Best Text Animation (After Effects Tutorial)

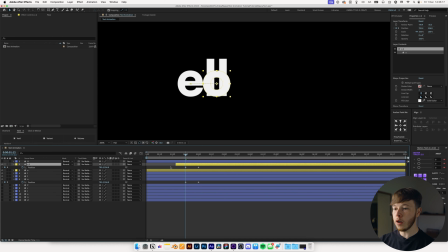4:02 So now we have these that come apart, and I will trim this first O, our fake O, to start right here, because before that we don't need both shapes. I want to open up the path for our second O because we'll animate that a little bit as well to get some nice stretching in there.
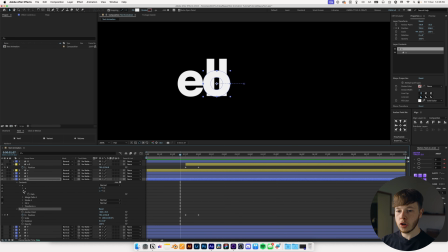4:18 We are going to move back a little bit, and we have two paths for the O. We have the inside and we have the outside,
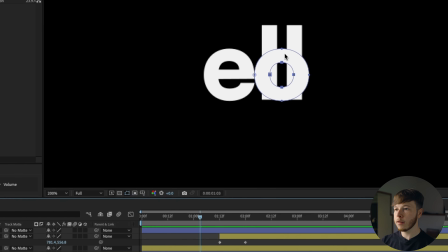4:25 so we'll keyframe both of those, and then we'll go back a little bit and kind of take these and stretch them down to get a little bit of
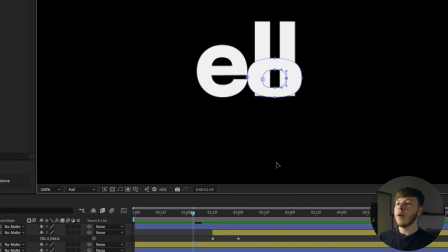4:31 that squash and stretch effect. And we don't have to be super perfect, we just want to get the feel of the stretching.
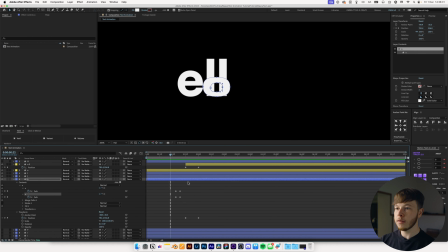4:38 So we have that coming back up, and then we of course need it to be the same as it was before, so you can just copy the last keyframes and paste them in. So now we have this little stretch. The only thing that we're missing now is the bounce down, because we want it to drop down and then have that little squash, and then separate.
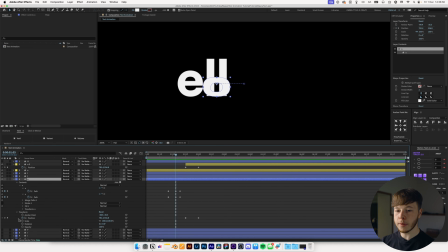4:54 So again, we'll be using the position for this one, and we will add a position keyframe to be in its spot right where it is squashed. Go back a little bit and drag it upwards so that we have it coming down and getting squashed, and we ideally want the squash to happen pretty quick.
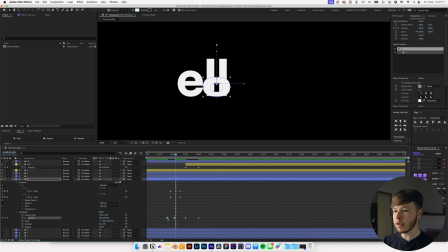5:09 Maybe draw that in a little bit closer so that it lands and stretches. Drag the position keyframes a little bit before so it comes down, squashes, and goes back. We can maybe drag this up a little bit more to get a little bit more momentum in there for this squash. You can already get an idea of how this will feel.
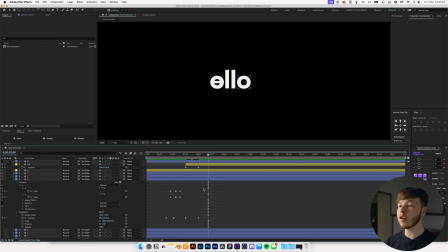5:26 We haven't added any easing to the keyframes, but that'll help sell the effect a lot because we can convey movement and weight and all that good stuff.
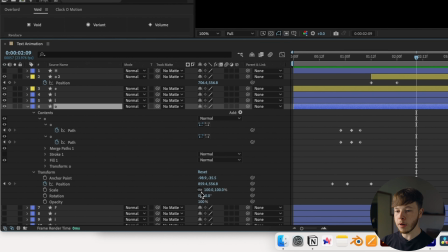5:34 Next up is adding a little bit of scale, and in this case I am going to unlink the scale to this, and as it's dropping in I want it to skinny up.
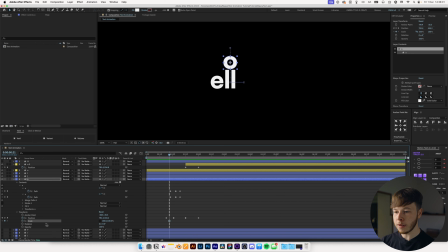5:42 That is another part of the squash and stretch. We can keyframe the scale to be at about 100% right there. As it's starting to come down, we want it to be at 100, and then as it's free falling, we want it to be a little bit skinnier.
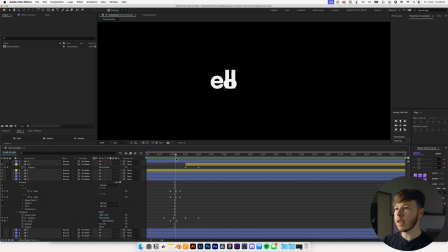5:56 Play around with the timing of it a little bit so that it's squashed. So now we get some of that squash, and then as it lands, it stretches out and comes back to its normal shape.
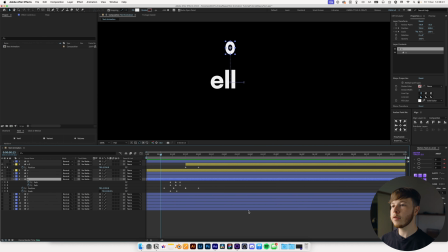6:04 Now we can hit U to hide everything but our keyframes, and if we play that back, we have this nice little animation. Now the only thing I want to add to this little bit is a little bit of motion of our fake O to sell the transition of the E, and in this case I'm actually going to use the H as a little barrier, so I'm going to show that.
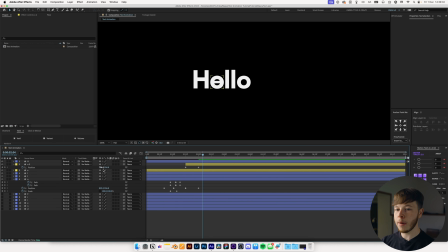6:19 I'm going to go forward a little bit from this last keyframe, and I want to take my fake O and bounce it into the H like this, and then I want to move forward a little bit and copy that keyframe in its actual position. I want to do the same thing with the E, so hit P to bring that up, keyframe its position at its correct spot,
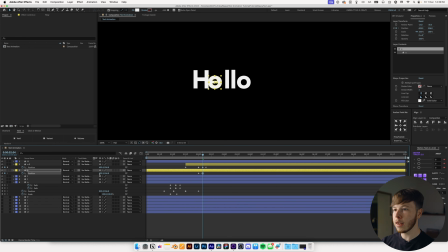6:35 and then move forward, and then you want to add that in there to hit the H, and you want to try and line it up pretty good, and then move back forward and copy that. And if you want to take this to the next level, you can add a slight bit of rotation, so hold shift while select your two layers and then shift R to bring up the rotation.
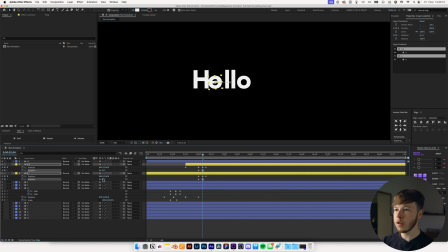6:51 You can keyframe the rotation on both of them and then go forward to where it hits and maybe just tilt it ever so slightly so it looks like it's rolling, and then you can take it back, put both of that to 0 just like that. So now we have this little boom. And then we want to cut between the letters right as the action goes on.
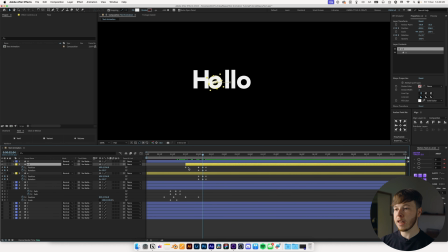7:08 So as it hits, I want it to turn into the E. So with my fake O, I'm going to hit Shift, Command, and D to split the layer.
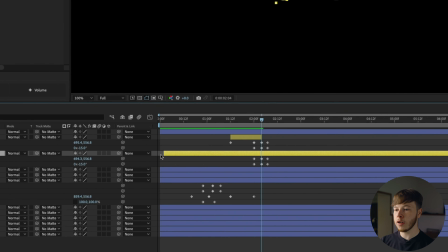7:14 That's just easier than dragging it all out. And then with the E, I'm just going to hold Shift as I'm dragging this to line it up with that.
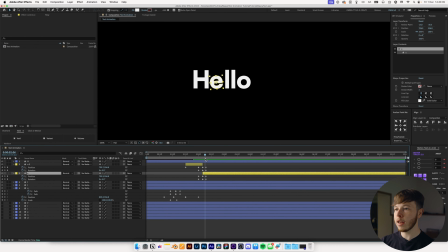7:20 So now we have this little transition here, which uses that as the little transition point, that little bit of movement.
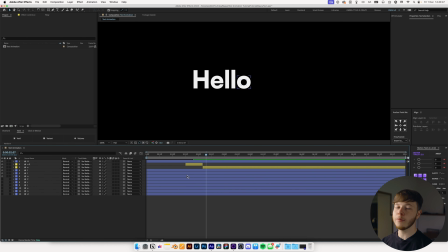7:25 I'm going to hit U twice to remove all my keyframes or like unhide them. And now we can start playing with the L's. I think we'll do a very simple trick for this. We'll select both our layers holding shift and then hit P to bring up the position.
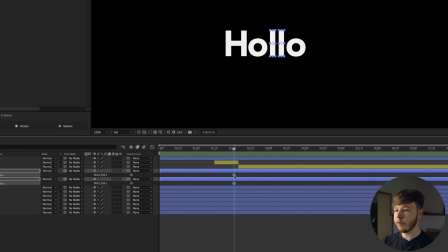7:38 We want to end it right here. So hit keyframe the position, maybe move it forward just 1 or 2 frames, and then move back a little bit to right about here.
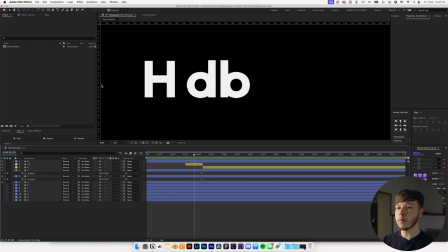7:47 And then we want to line them up right in the middle of this. So if you hit all, you can bring up your rulers, and then I'm just going to line it up, my little guide right in between, and then we can line these up to be right in the middle of this, just like that. So now we have them separating with the O's, just like that.
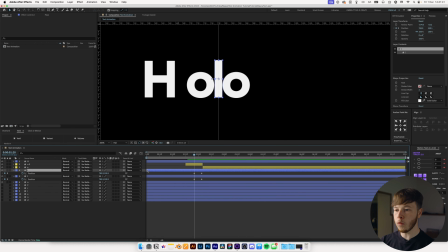8:04 The last thing to do is cut the 1L, doesn't matter which one, to start right there.